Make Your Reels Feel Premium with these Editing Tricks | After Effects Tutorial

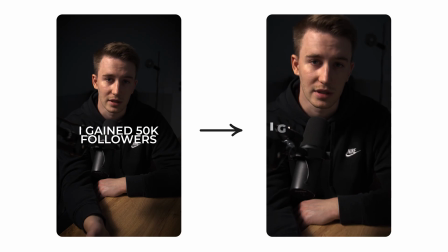[0:00]
In today's video, I'm gonna be showing you how you can improve your edits with a few tweaks. It literally doesn't take a lot of work to take your videos from boring to really appealing. So hopefully after you watch the tutorial, your edits will perform better. That being said, let's get straight into Adobe After Effects.
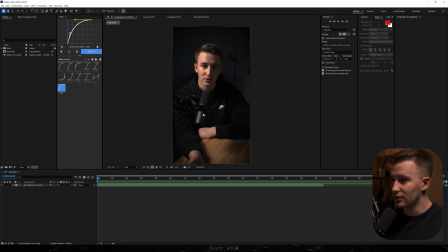[0:12]
Alright guys, we're back in software. Here we got an old video of mine, so I'm gonna be working with that. We're not gonna be matching what I'm saying here, we're rather gonna come up with something new. So as you may know, the text is probably one of the most important things when it comes to visually grabbing attention.
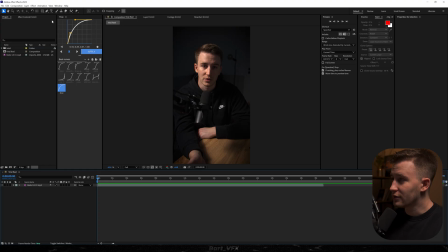[0:25]
So if your text is off, you might potentially lose views, so we don't really want that. So for starters, I'm just gonna grab the type tool and let's type in I gained 50k. I'm gonna recenter this thing. And for this, I'm gonna use Montserrat Black. And something that I absolutely love doing is mixing the fonts, and I feel like it works wonders.
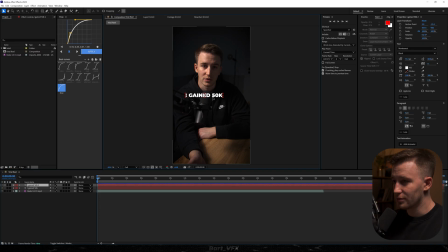[0:42]
So I'm just gonna take that text, hit Ctrl D, drop it lower. And here I'm gonna type in followers. So as for this one, I'm just gonna go for something different, maybe semi-bold, and then I'm gonna bump up the font size.
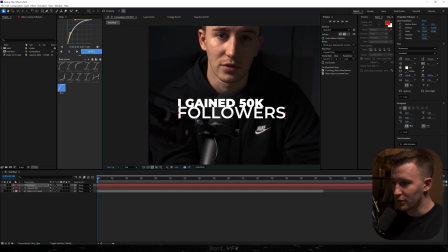[0:53]
Already starts to look really interesting in my opinion. I'm gonna probably have the text just a bit higher.
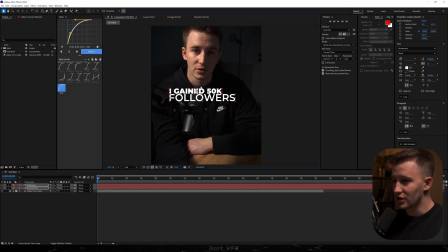[0:58]
It's quite important to have the text next to the chin, so it's easier to focus on both.
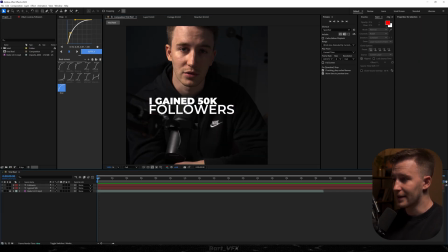[1:02]
And then something that will make a whole lot of difference is basically adding a mask to the bottom text, or to the upper text, it's up to you. But for this, I'm gonna pick the followers, and I'm just gonna take the rectangle tool. So here, I'm gonna probably just cut out the part that is right next to the upper text.
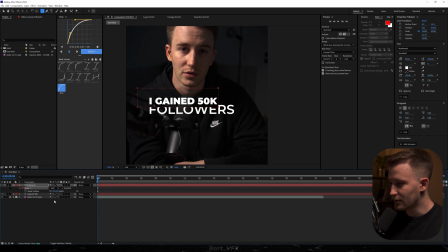[1:17]
So now I'm gonna invert it, and then I'm gonna hit F on the keyboard in order to reveal mask feather, and I'm gonna bump it up.
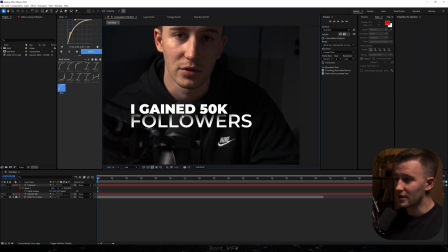[1:25]
Okay, already looks really, really nice. It's kind of giving you a little bit of depth to this, which is making the whole image look so much better.
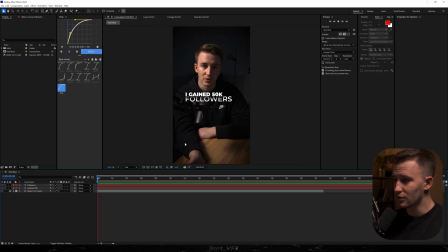[1:32]
But if we left it at that, it would be really boring, so we don't really want that. We need some animation for this. So something that has gained a lot of popularity in the recent months are those Apple text animations.
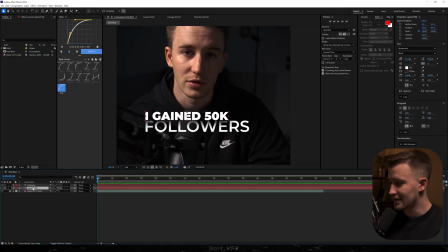[1:41]
So let me just show you how to create one. We're gonna start off with that text, and actually we can put it above followers.
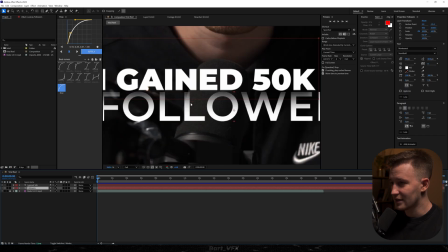[1:47]
Since followers should be kind of behind it, then we're just gonna have it in the right order that way. So here, what I'm gonna do is open up properties, then I'm gonna head over to the animate, and I'm gonna pick position. Here you wanna change Y position to, let's say, 50. You could notice that the text dropped lower.
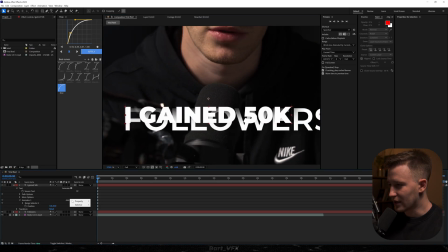[2:02]
And then what I'm gonna do is make sure to go to add property, and we're gonna pick opacity.
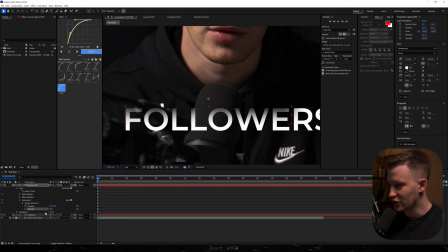[2:07]
So now it's gonna disappear when we change it to 0% over here. And we also need to animate it. But before that, we need to open up range selector 1. Then we're gonna head over to advanced. And here in shape, we're gonna change square to ramp up. So now what you wanna do is bump up is low to 100%.
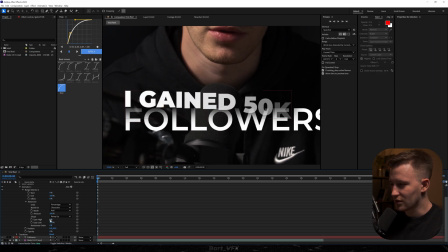[2:24]
And you could leave it at that, but you could also change is high. Sometimes I do that. It's just gonna make the text a bit more snappy when it comes to that animation. So I think I'm gonna set it to minus 20%. Then, in order to animate, you need to head over to the offset in range selector 1, and I'm gonna set it to minus 100%.
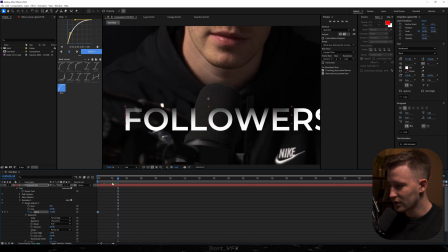[2:42]
Then I'm gonna keyframe, move forward, and I'm gonna set it to 100%.
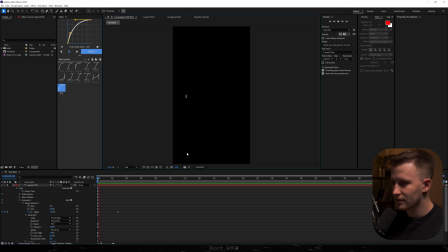[2:46]
Right, we can actually solo out that layer, and let me just show you how it looks. Pretty cool, but it's extremely slow, so we need to speed it up. Better, maybe even more. And you don't really need to add any graphs here, it just looks smooth.
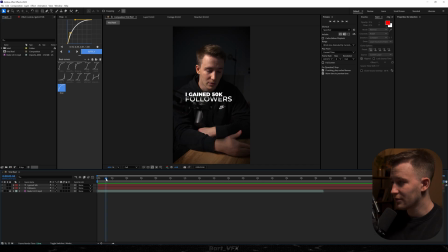[3:00]
Right, so since we got this, it's already looking a bit more interesting. But what I'm gonna do is copy that animation and paste it to followers. So we don't really need to do it all over again. So I'm gonna open it up, go to text, click on animator 1, copy by hitting Ctrl C, and then I'm just gonna click on that layer, go to the beginning,
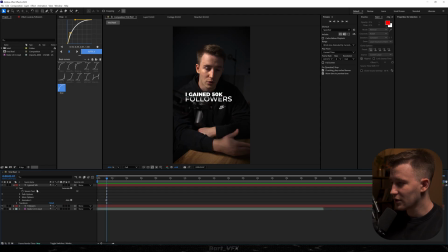[3:18]
and I'm gonna paste it by hitting Ctrl V. And what I'm gonna do next is close it down and open up followers. Now let's open up text, animator 1, range selector 1, advanced. And here what I'm gonna do to make it more interesting is just turning on randomize order.
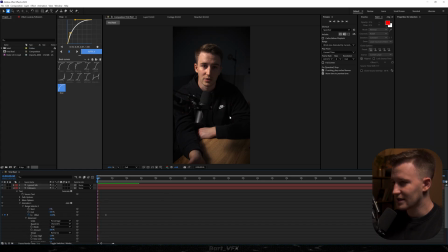[3:33]
So I'm just gonna click here, and the letters for that text are gonna randomly pop up, which is a bit more interesting. I like it. Also, I would like to have followers a bit later, so I'm gonna offset these keyframes, and it's a bit better in my opinion now.
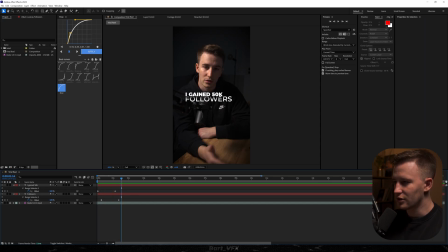[3:49]
Alright, we already got pretty interesting text. Obviously, you need to match what is said in the video, so make sure to time it properly.
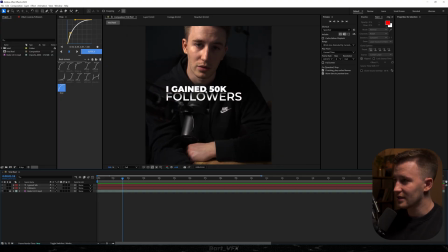[3:55]
The next thing I wanna do to make it more interesting is just throw in an asset. So for this, I'm gonna make sure to go to the rounded rectangle tool. I'm gonna create a shape like that. Alright, let's recenter. I have it really rounded up, so I'm gonna change roundness.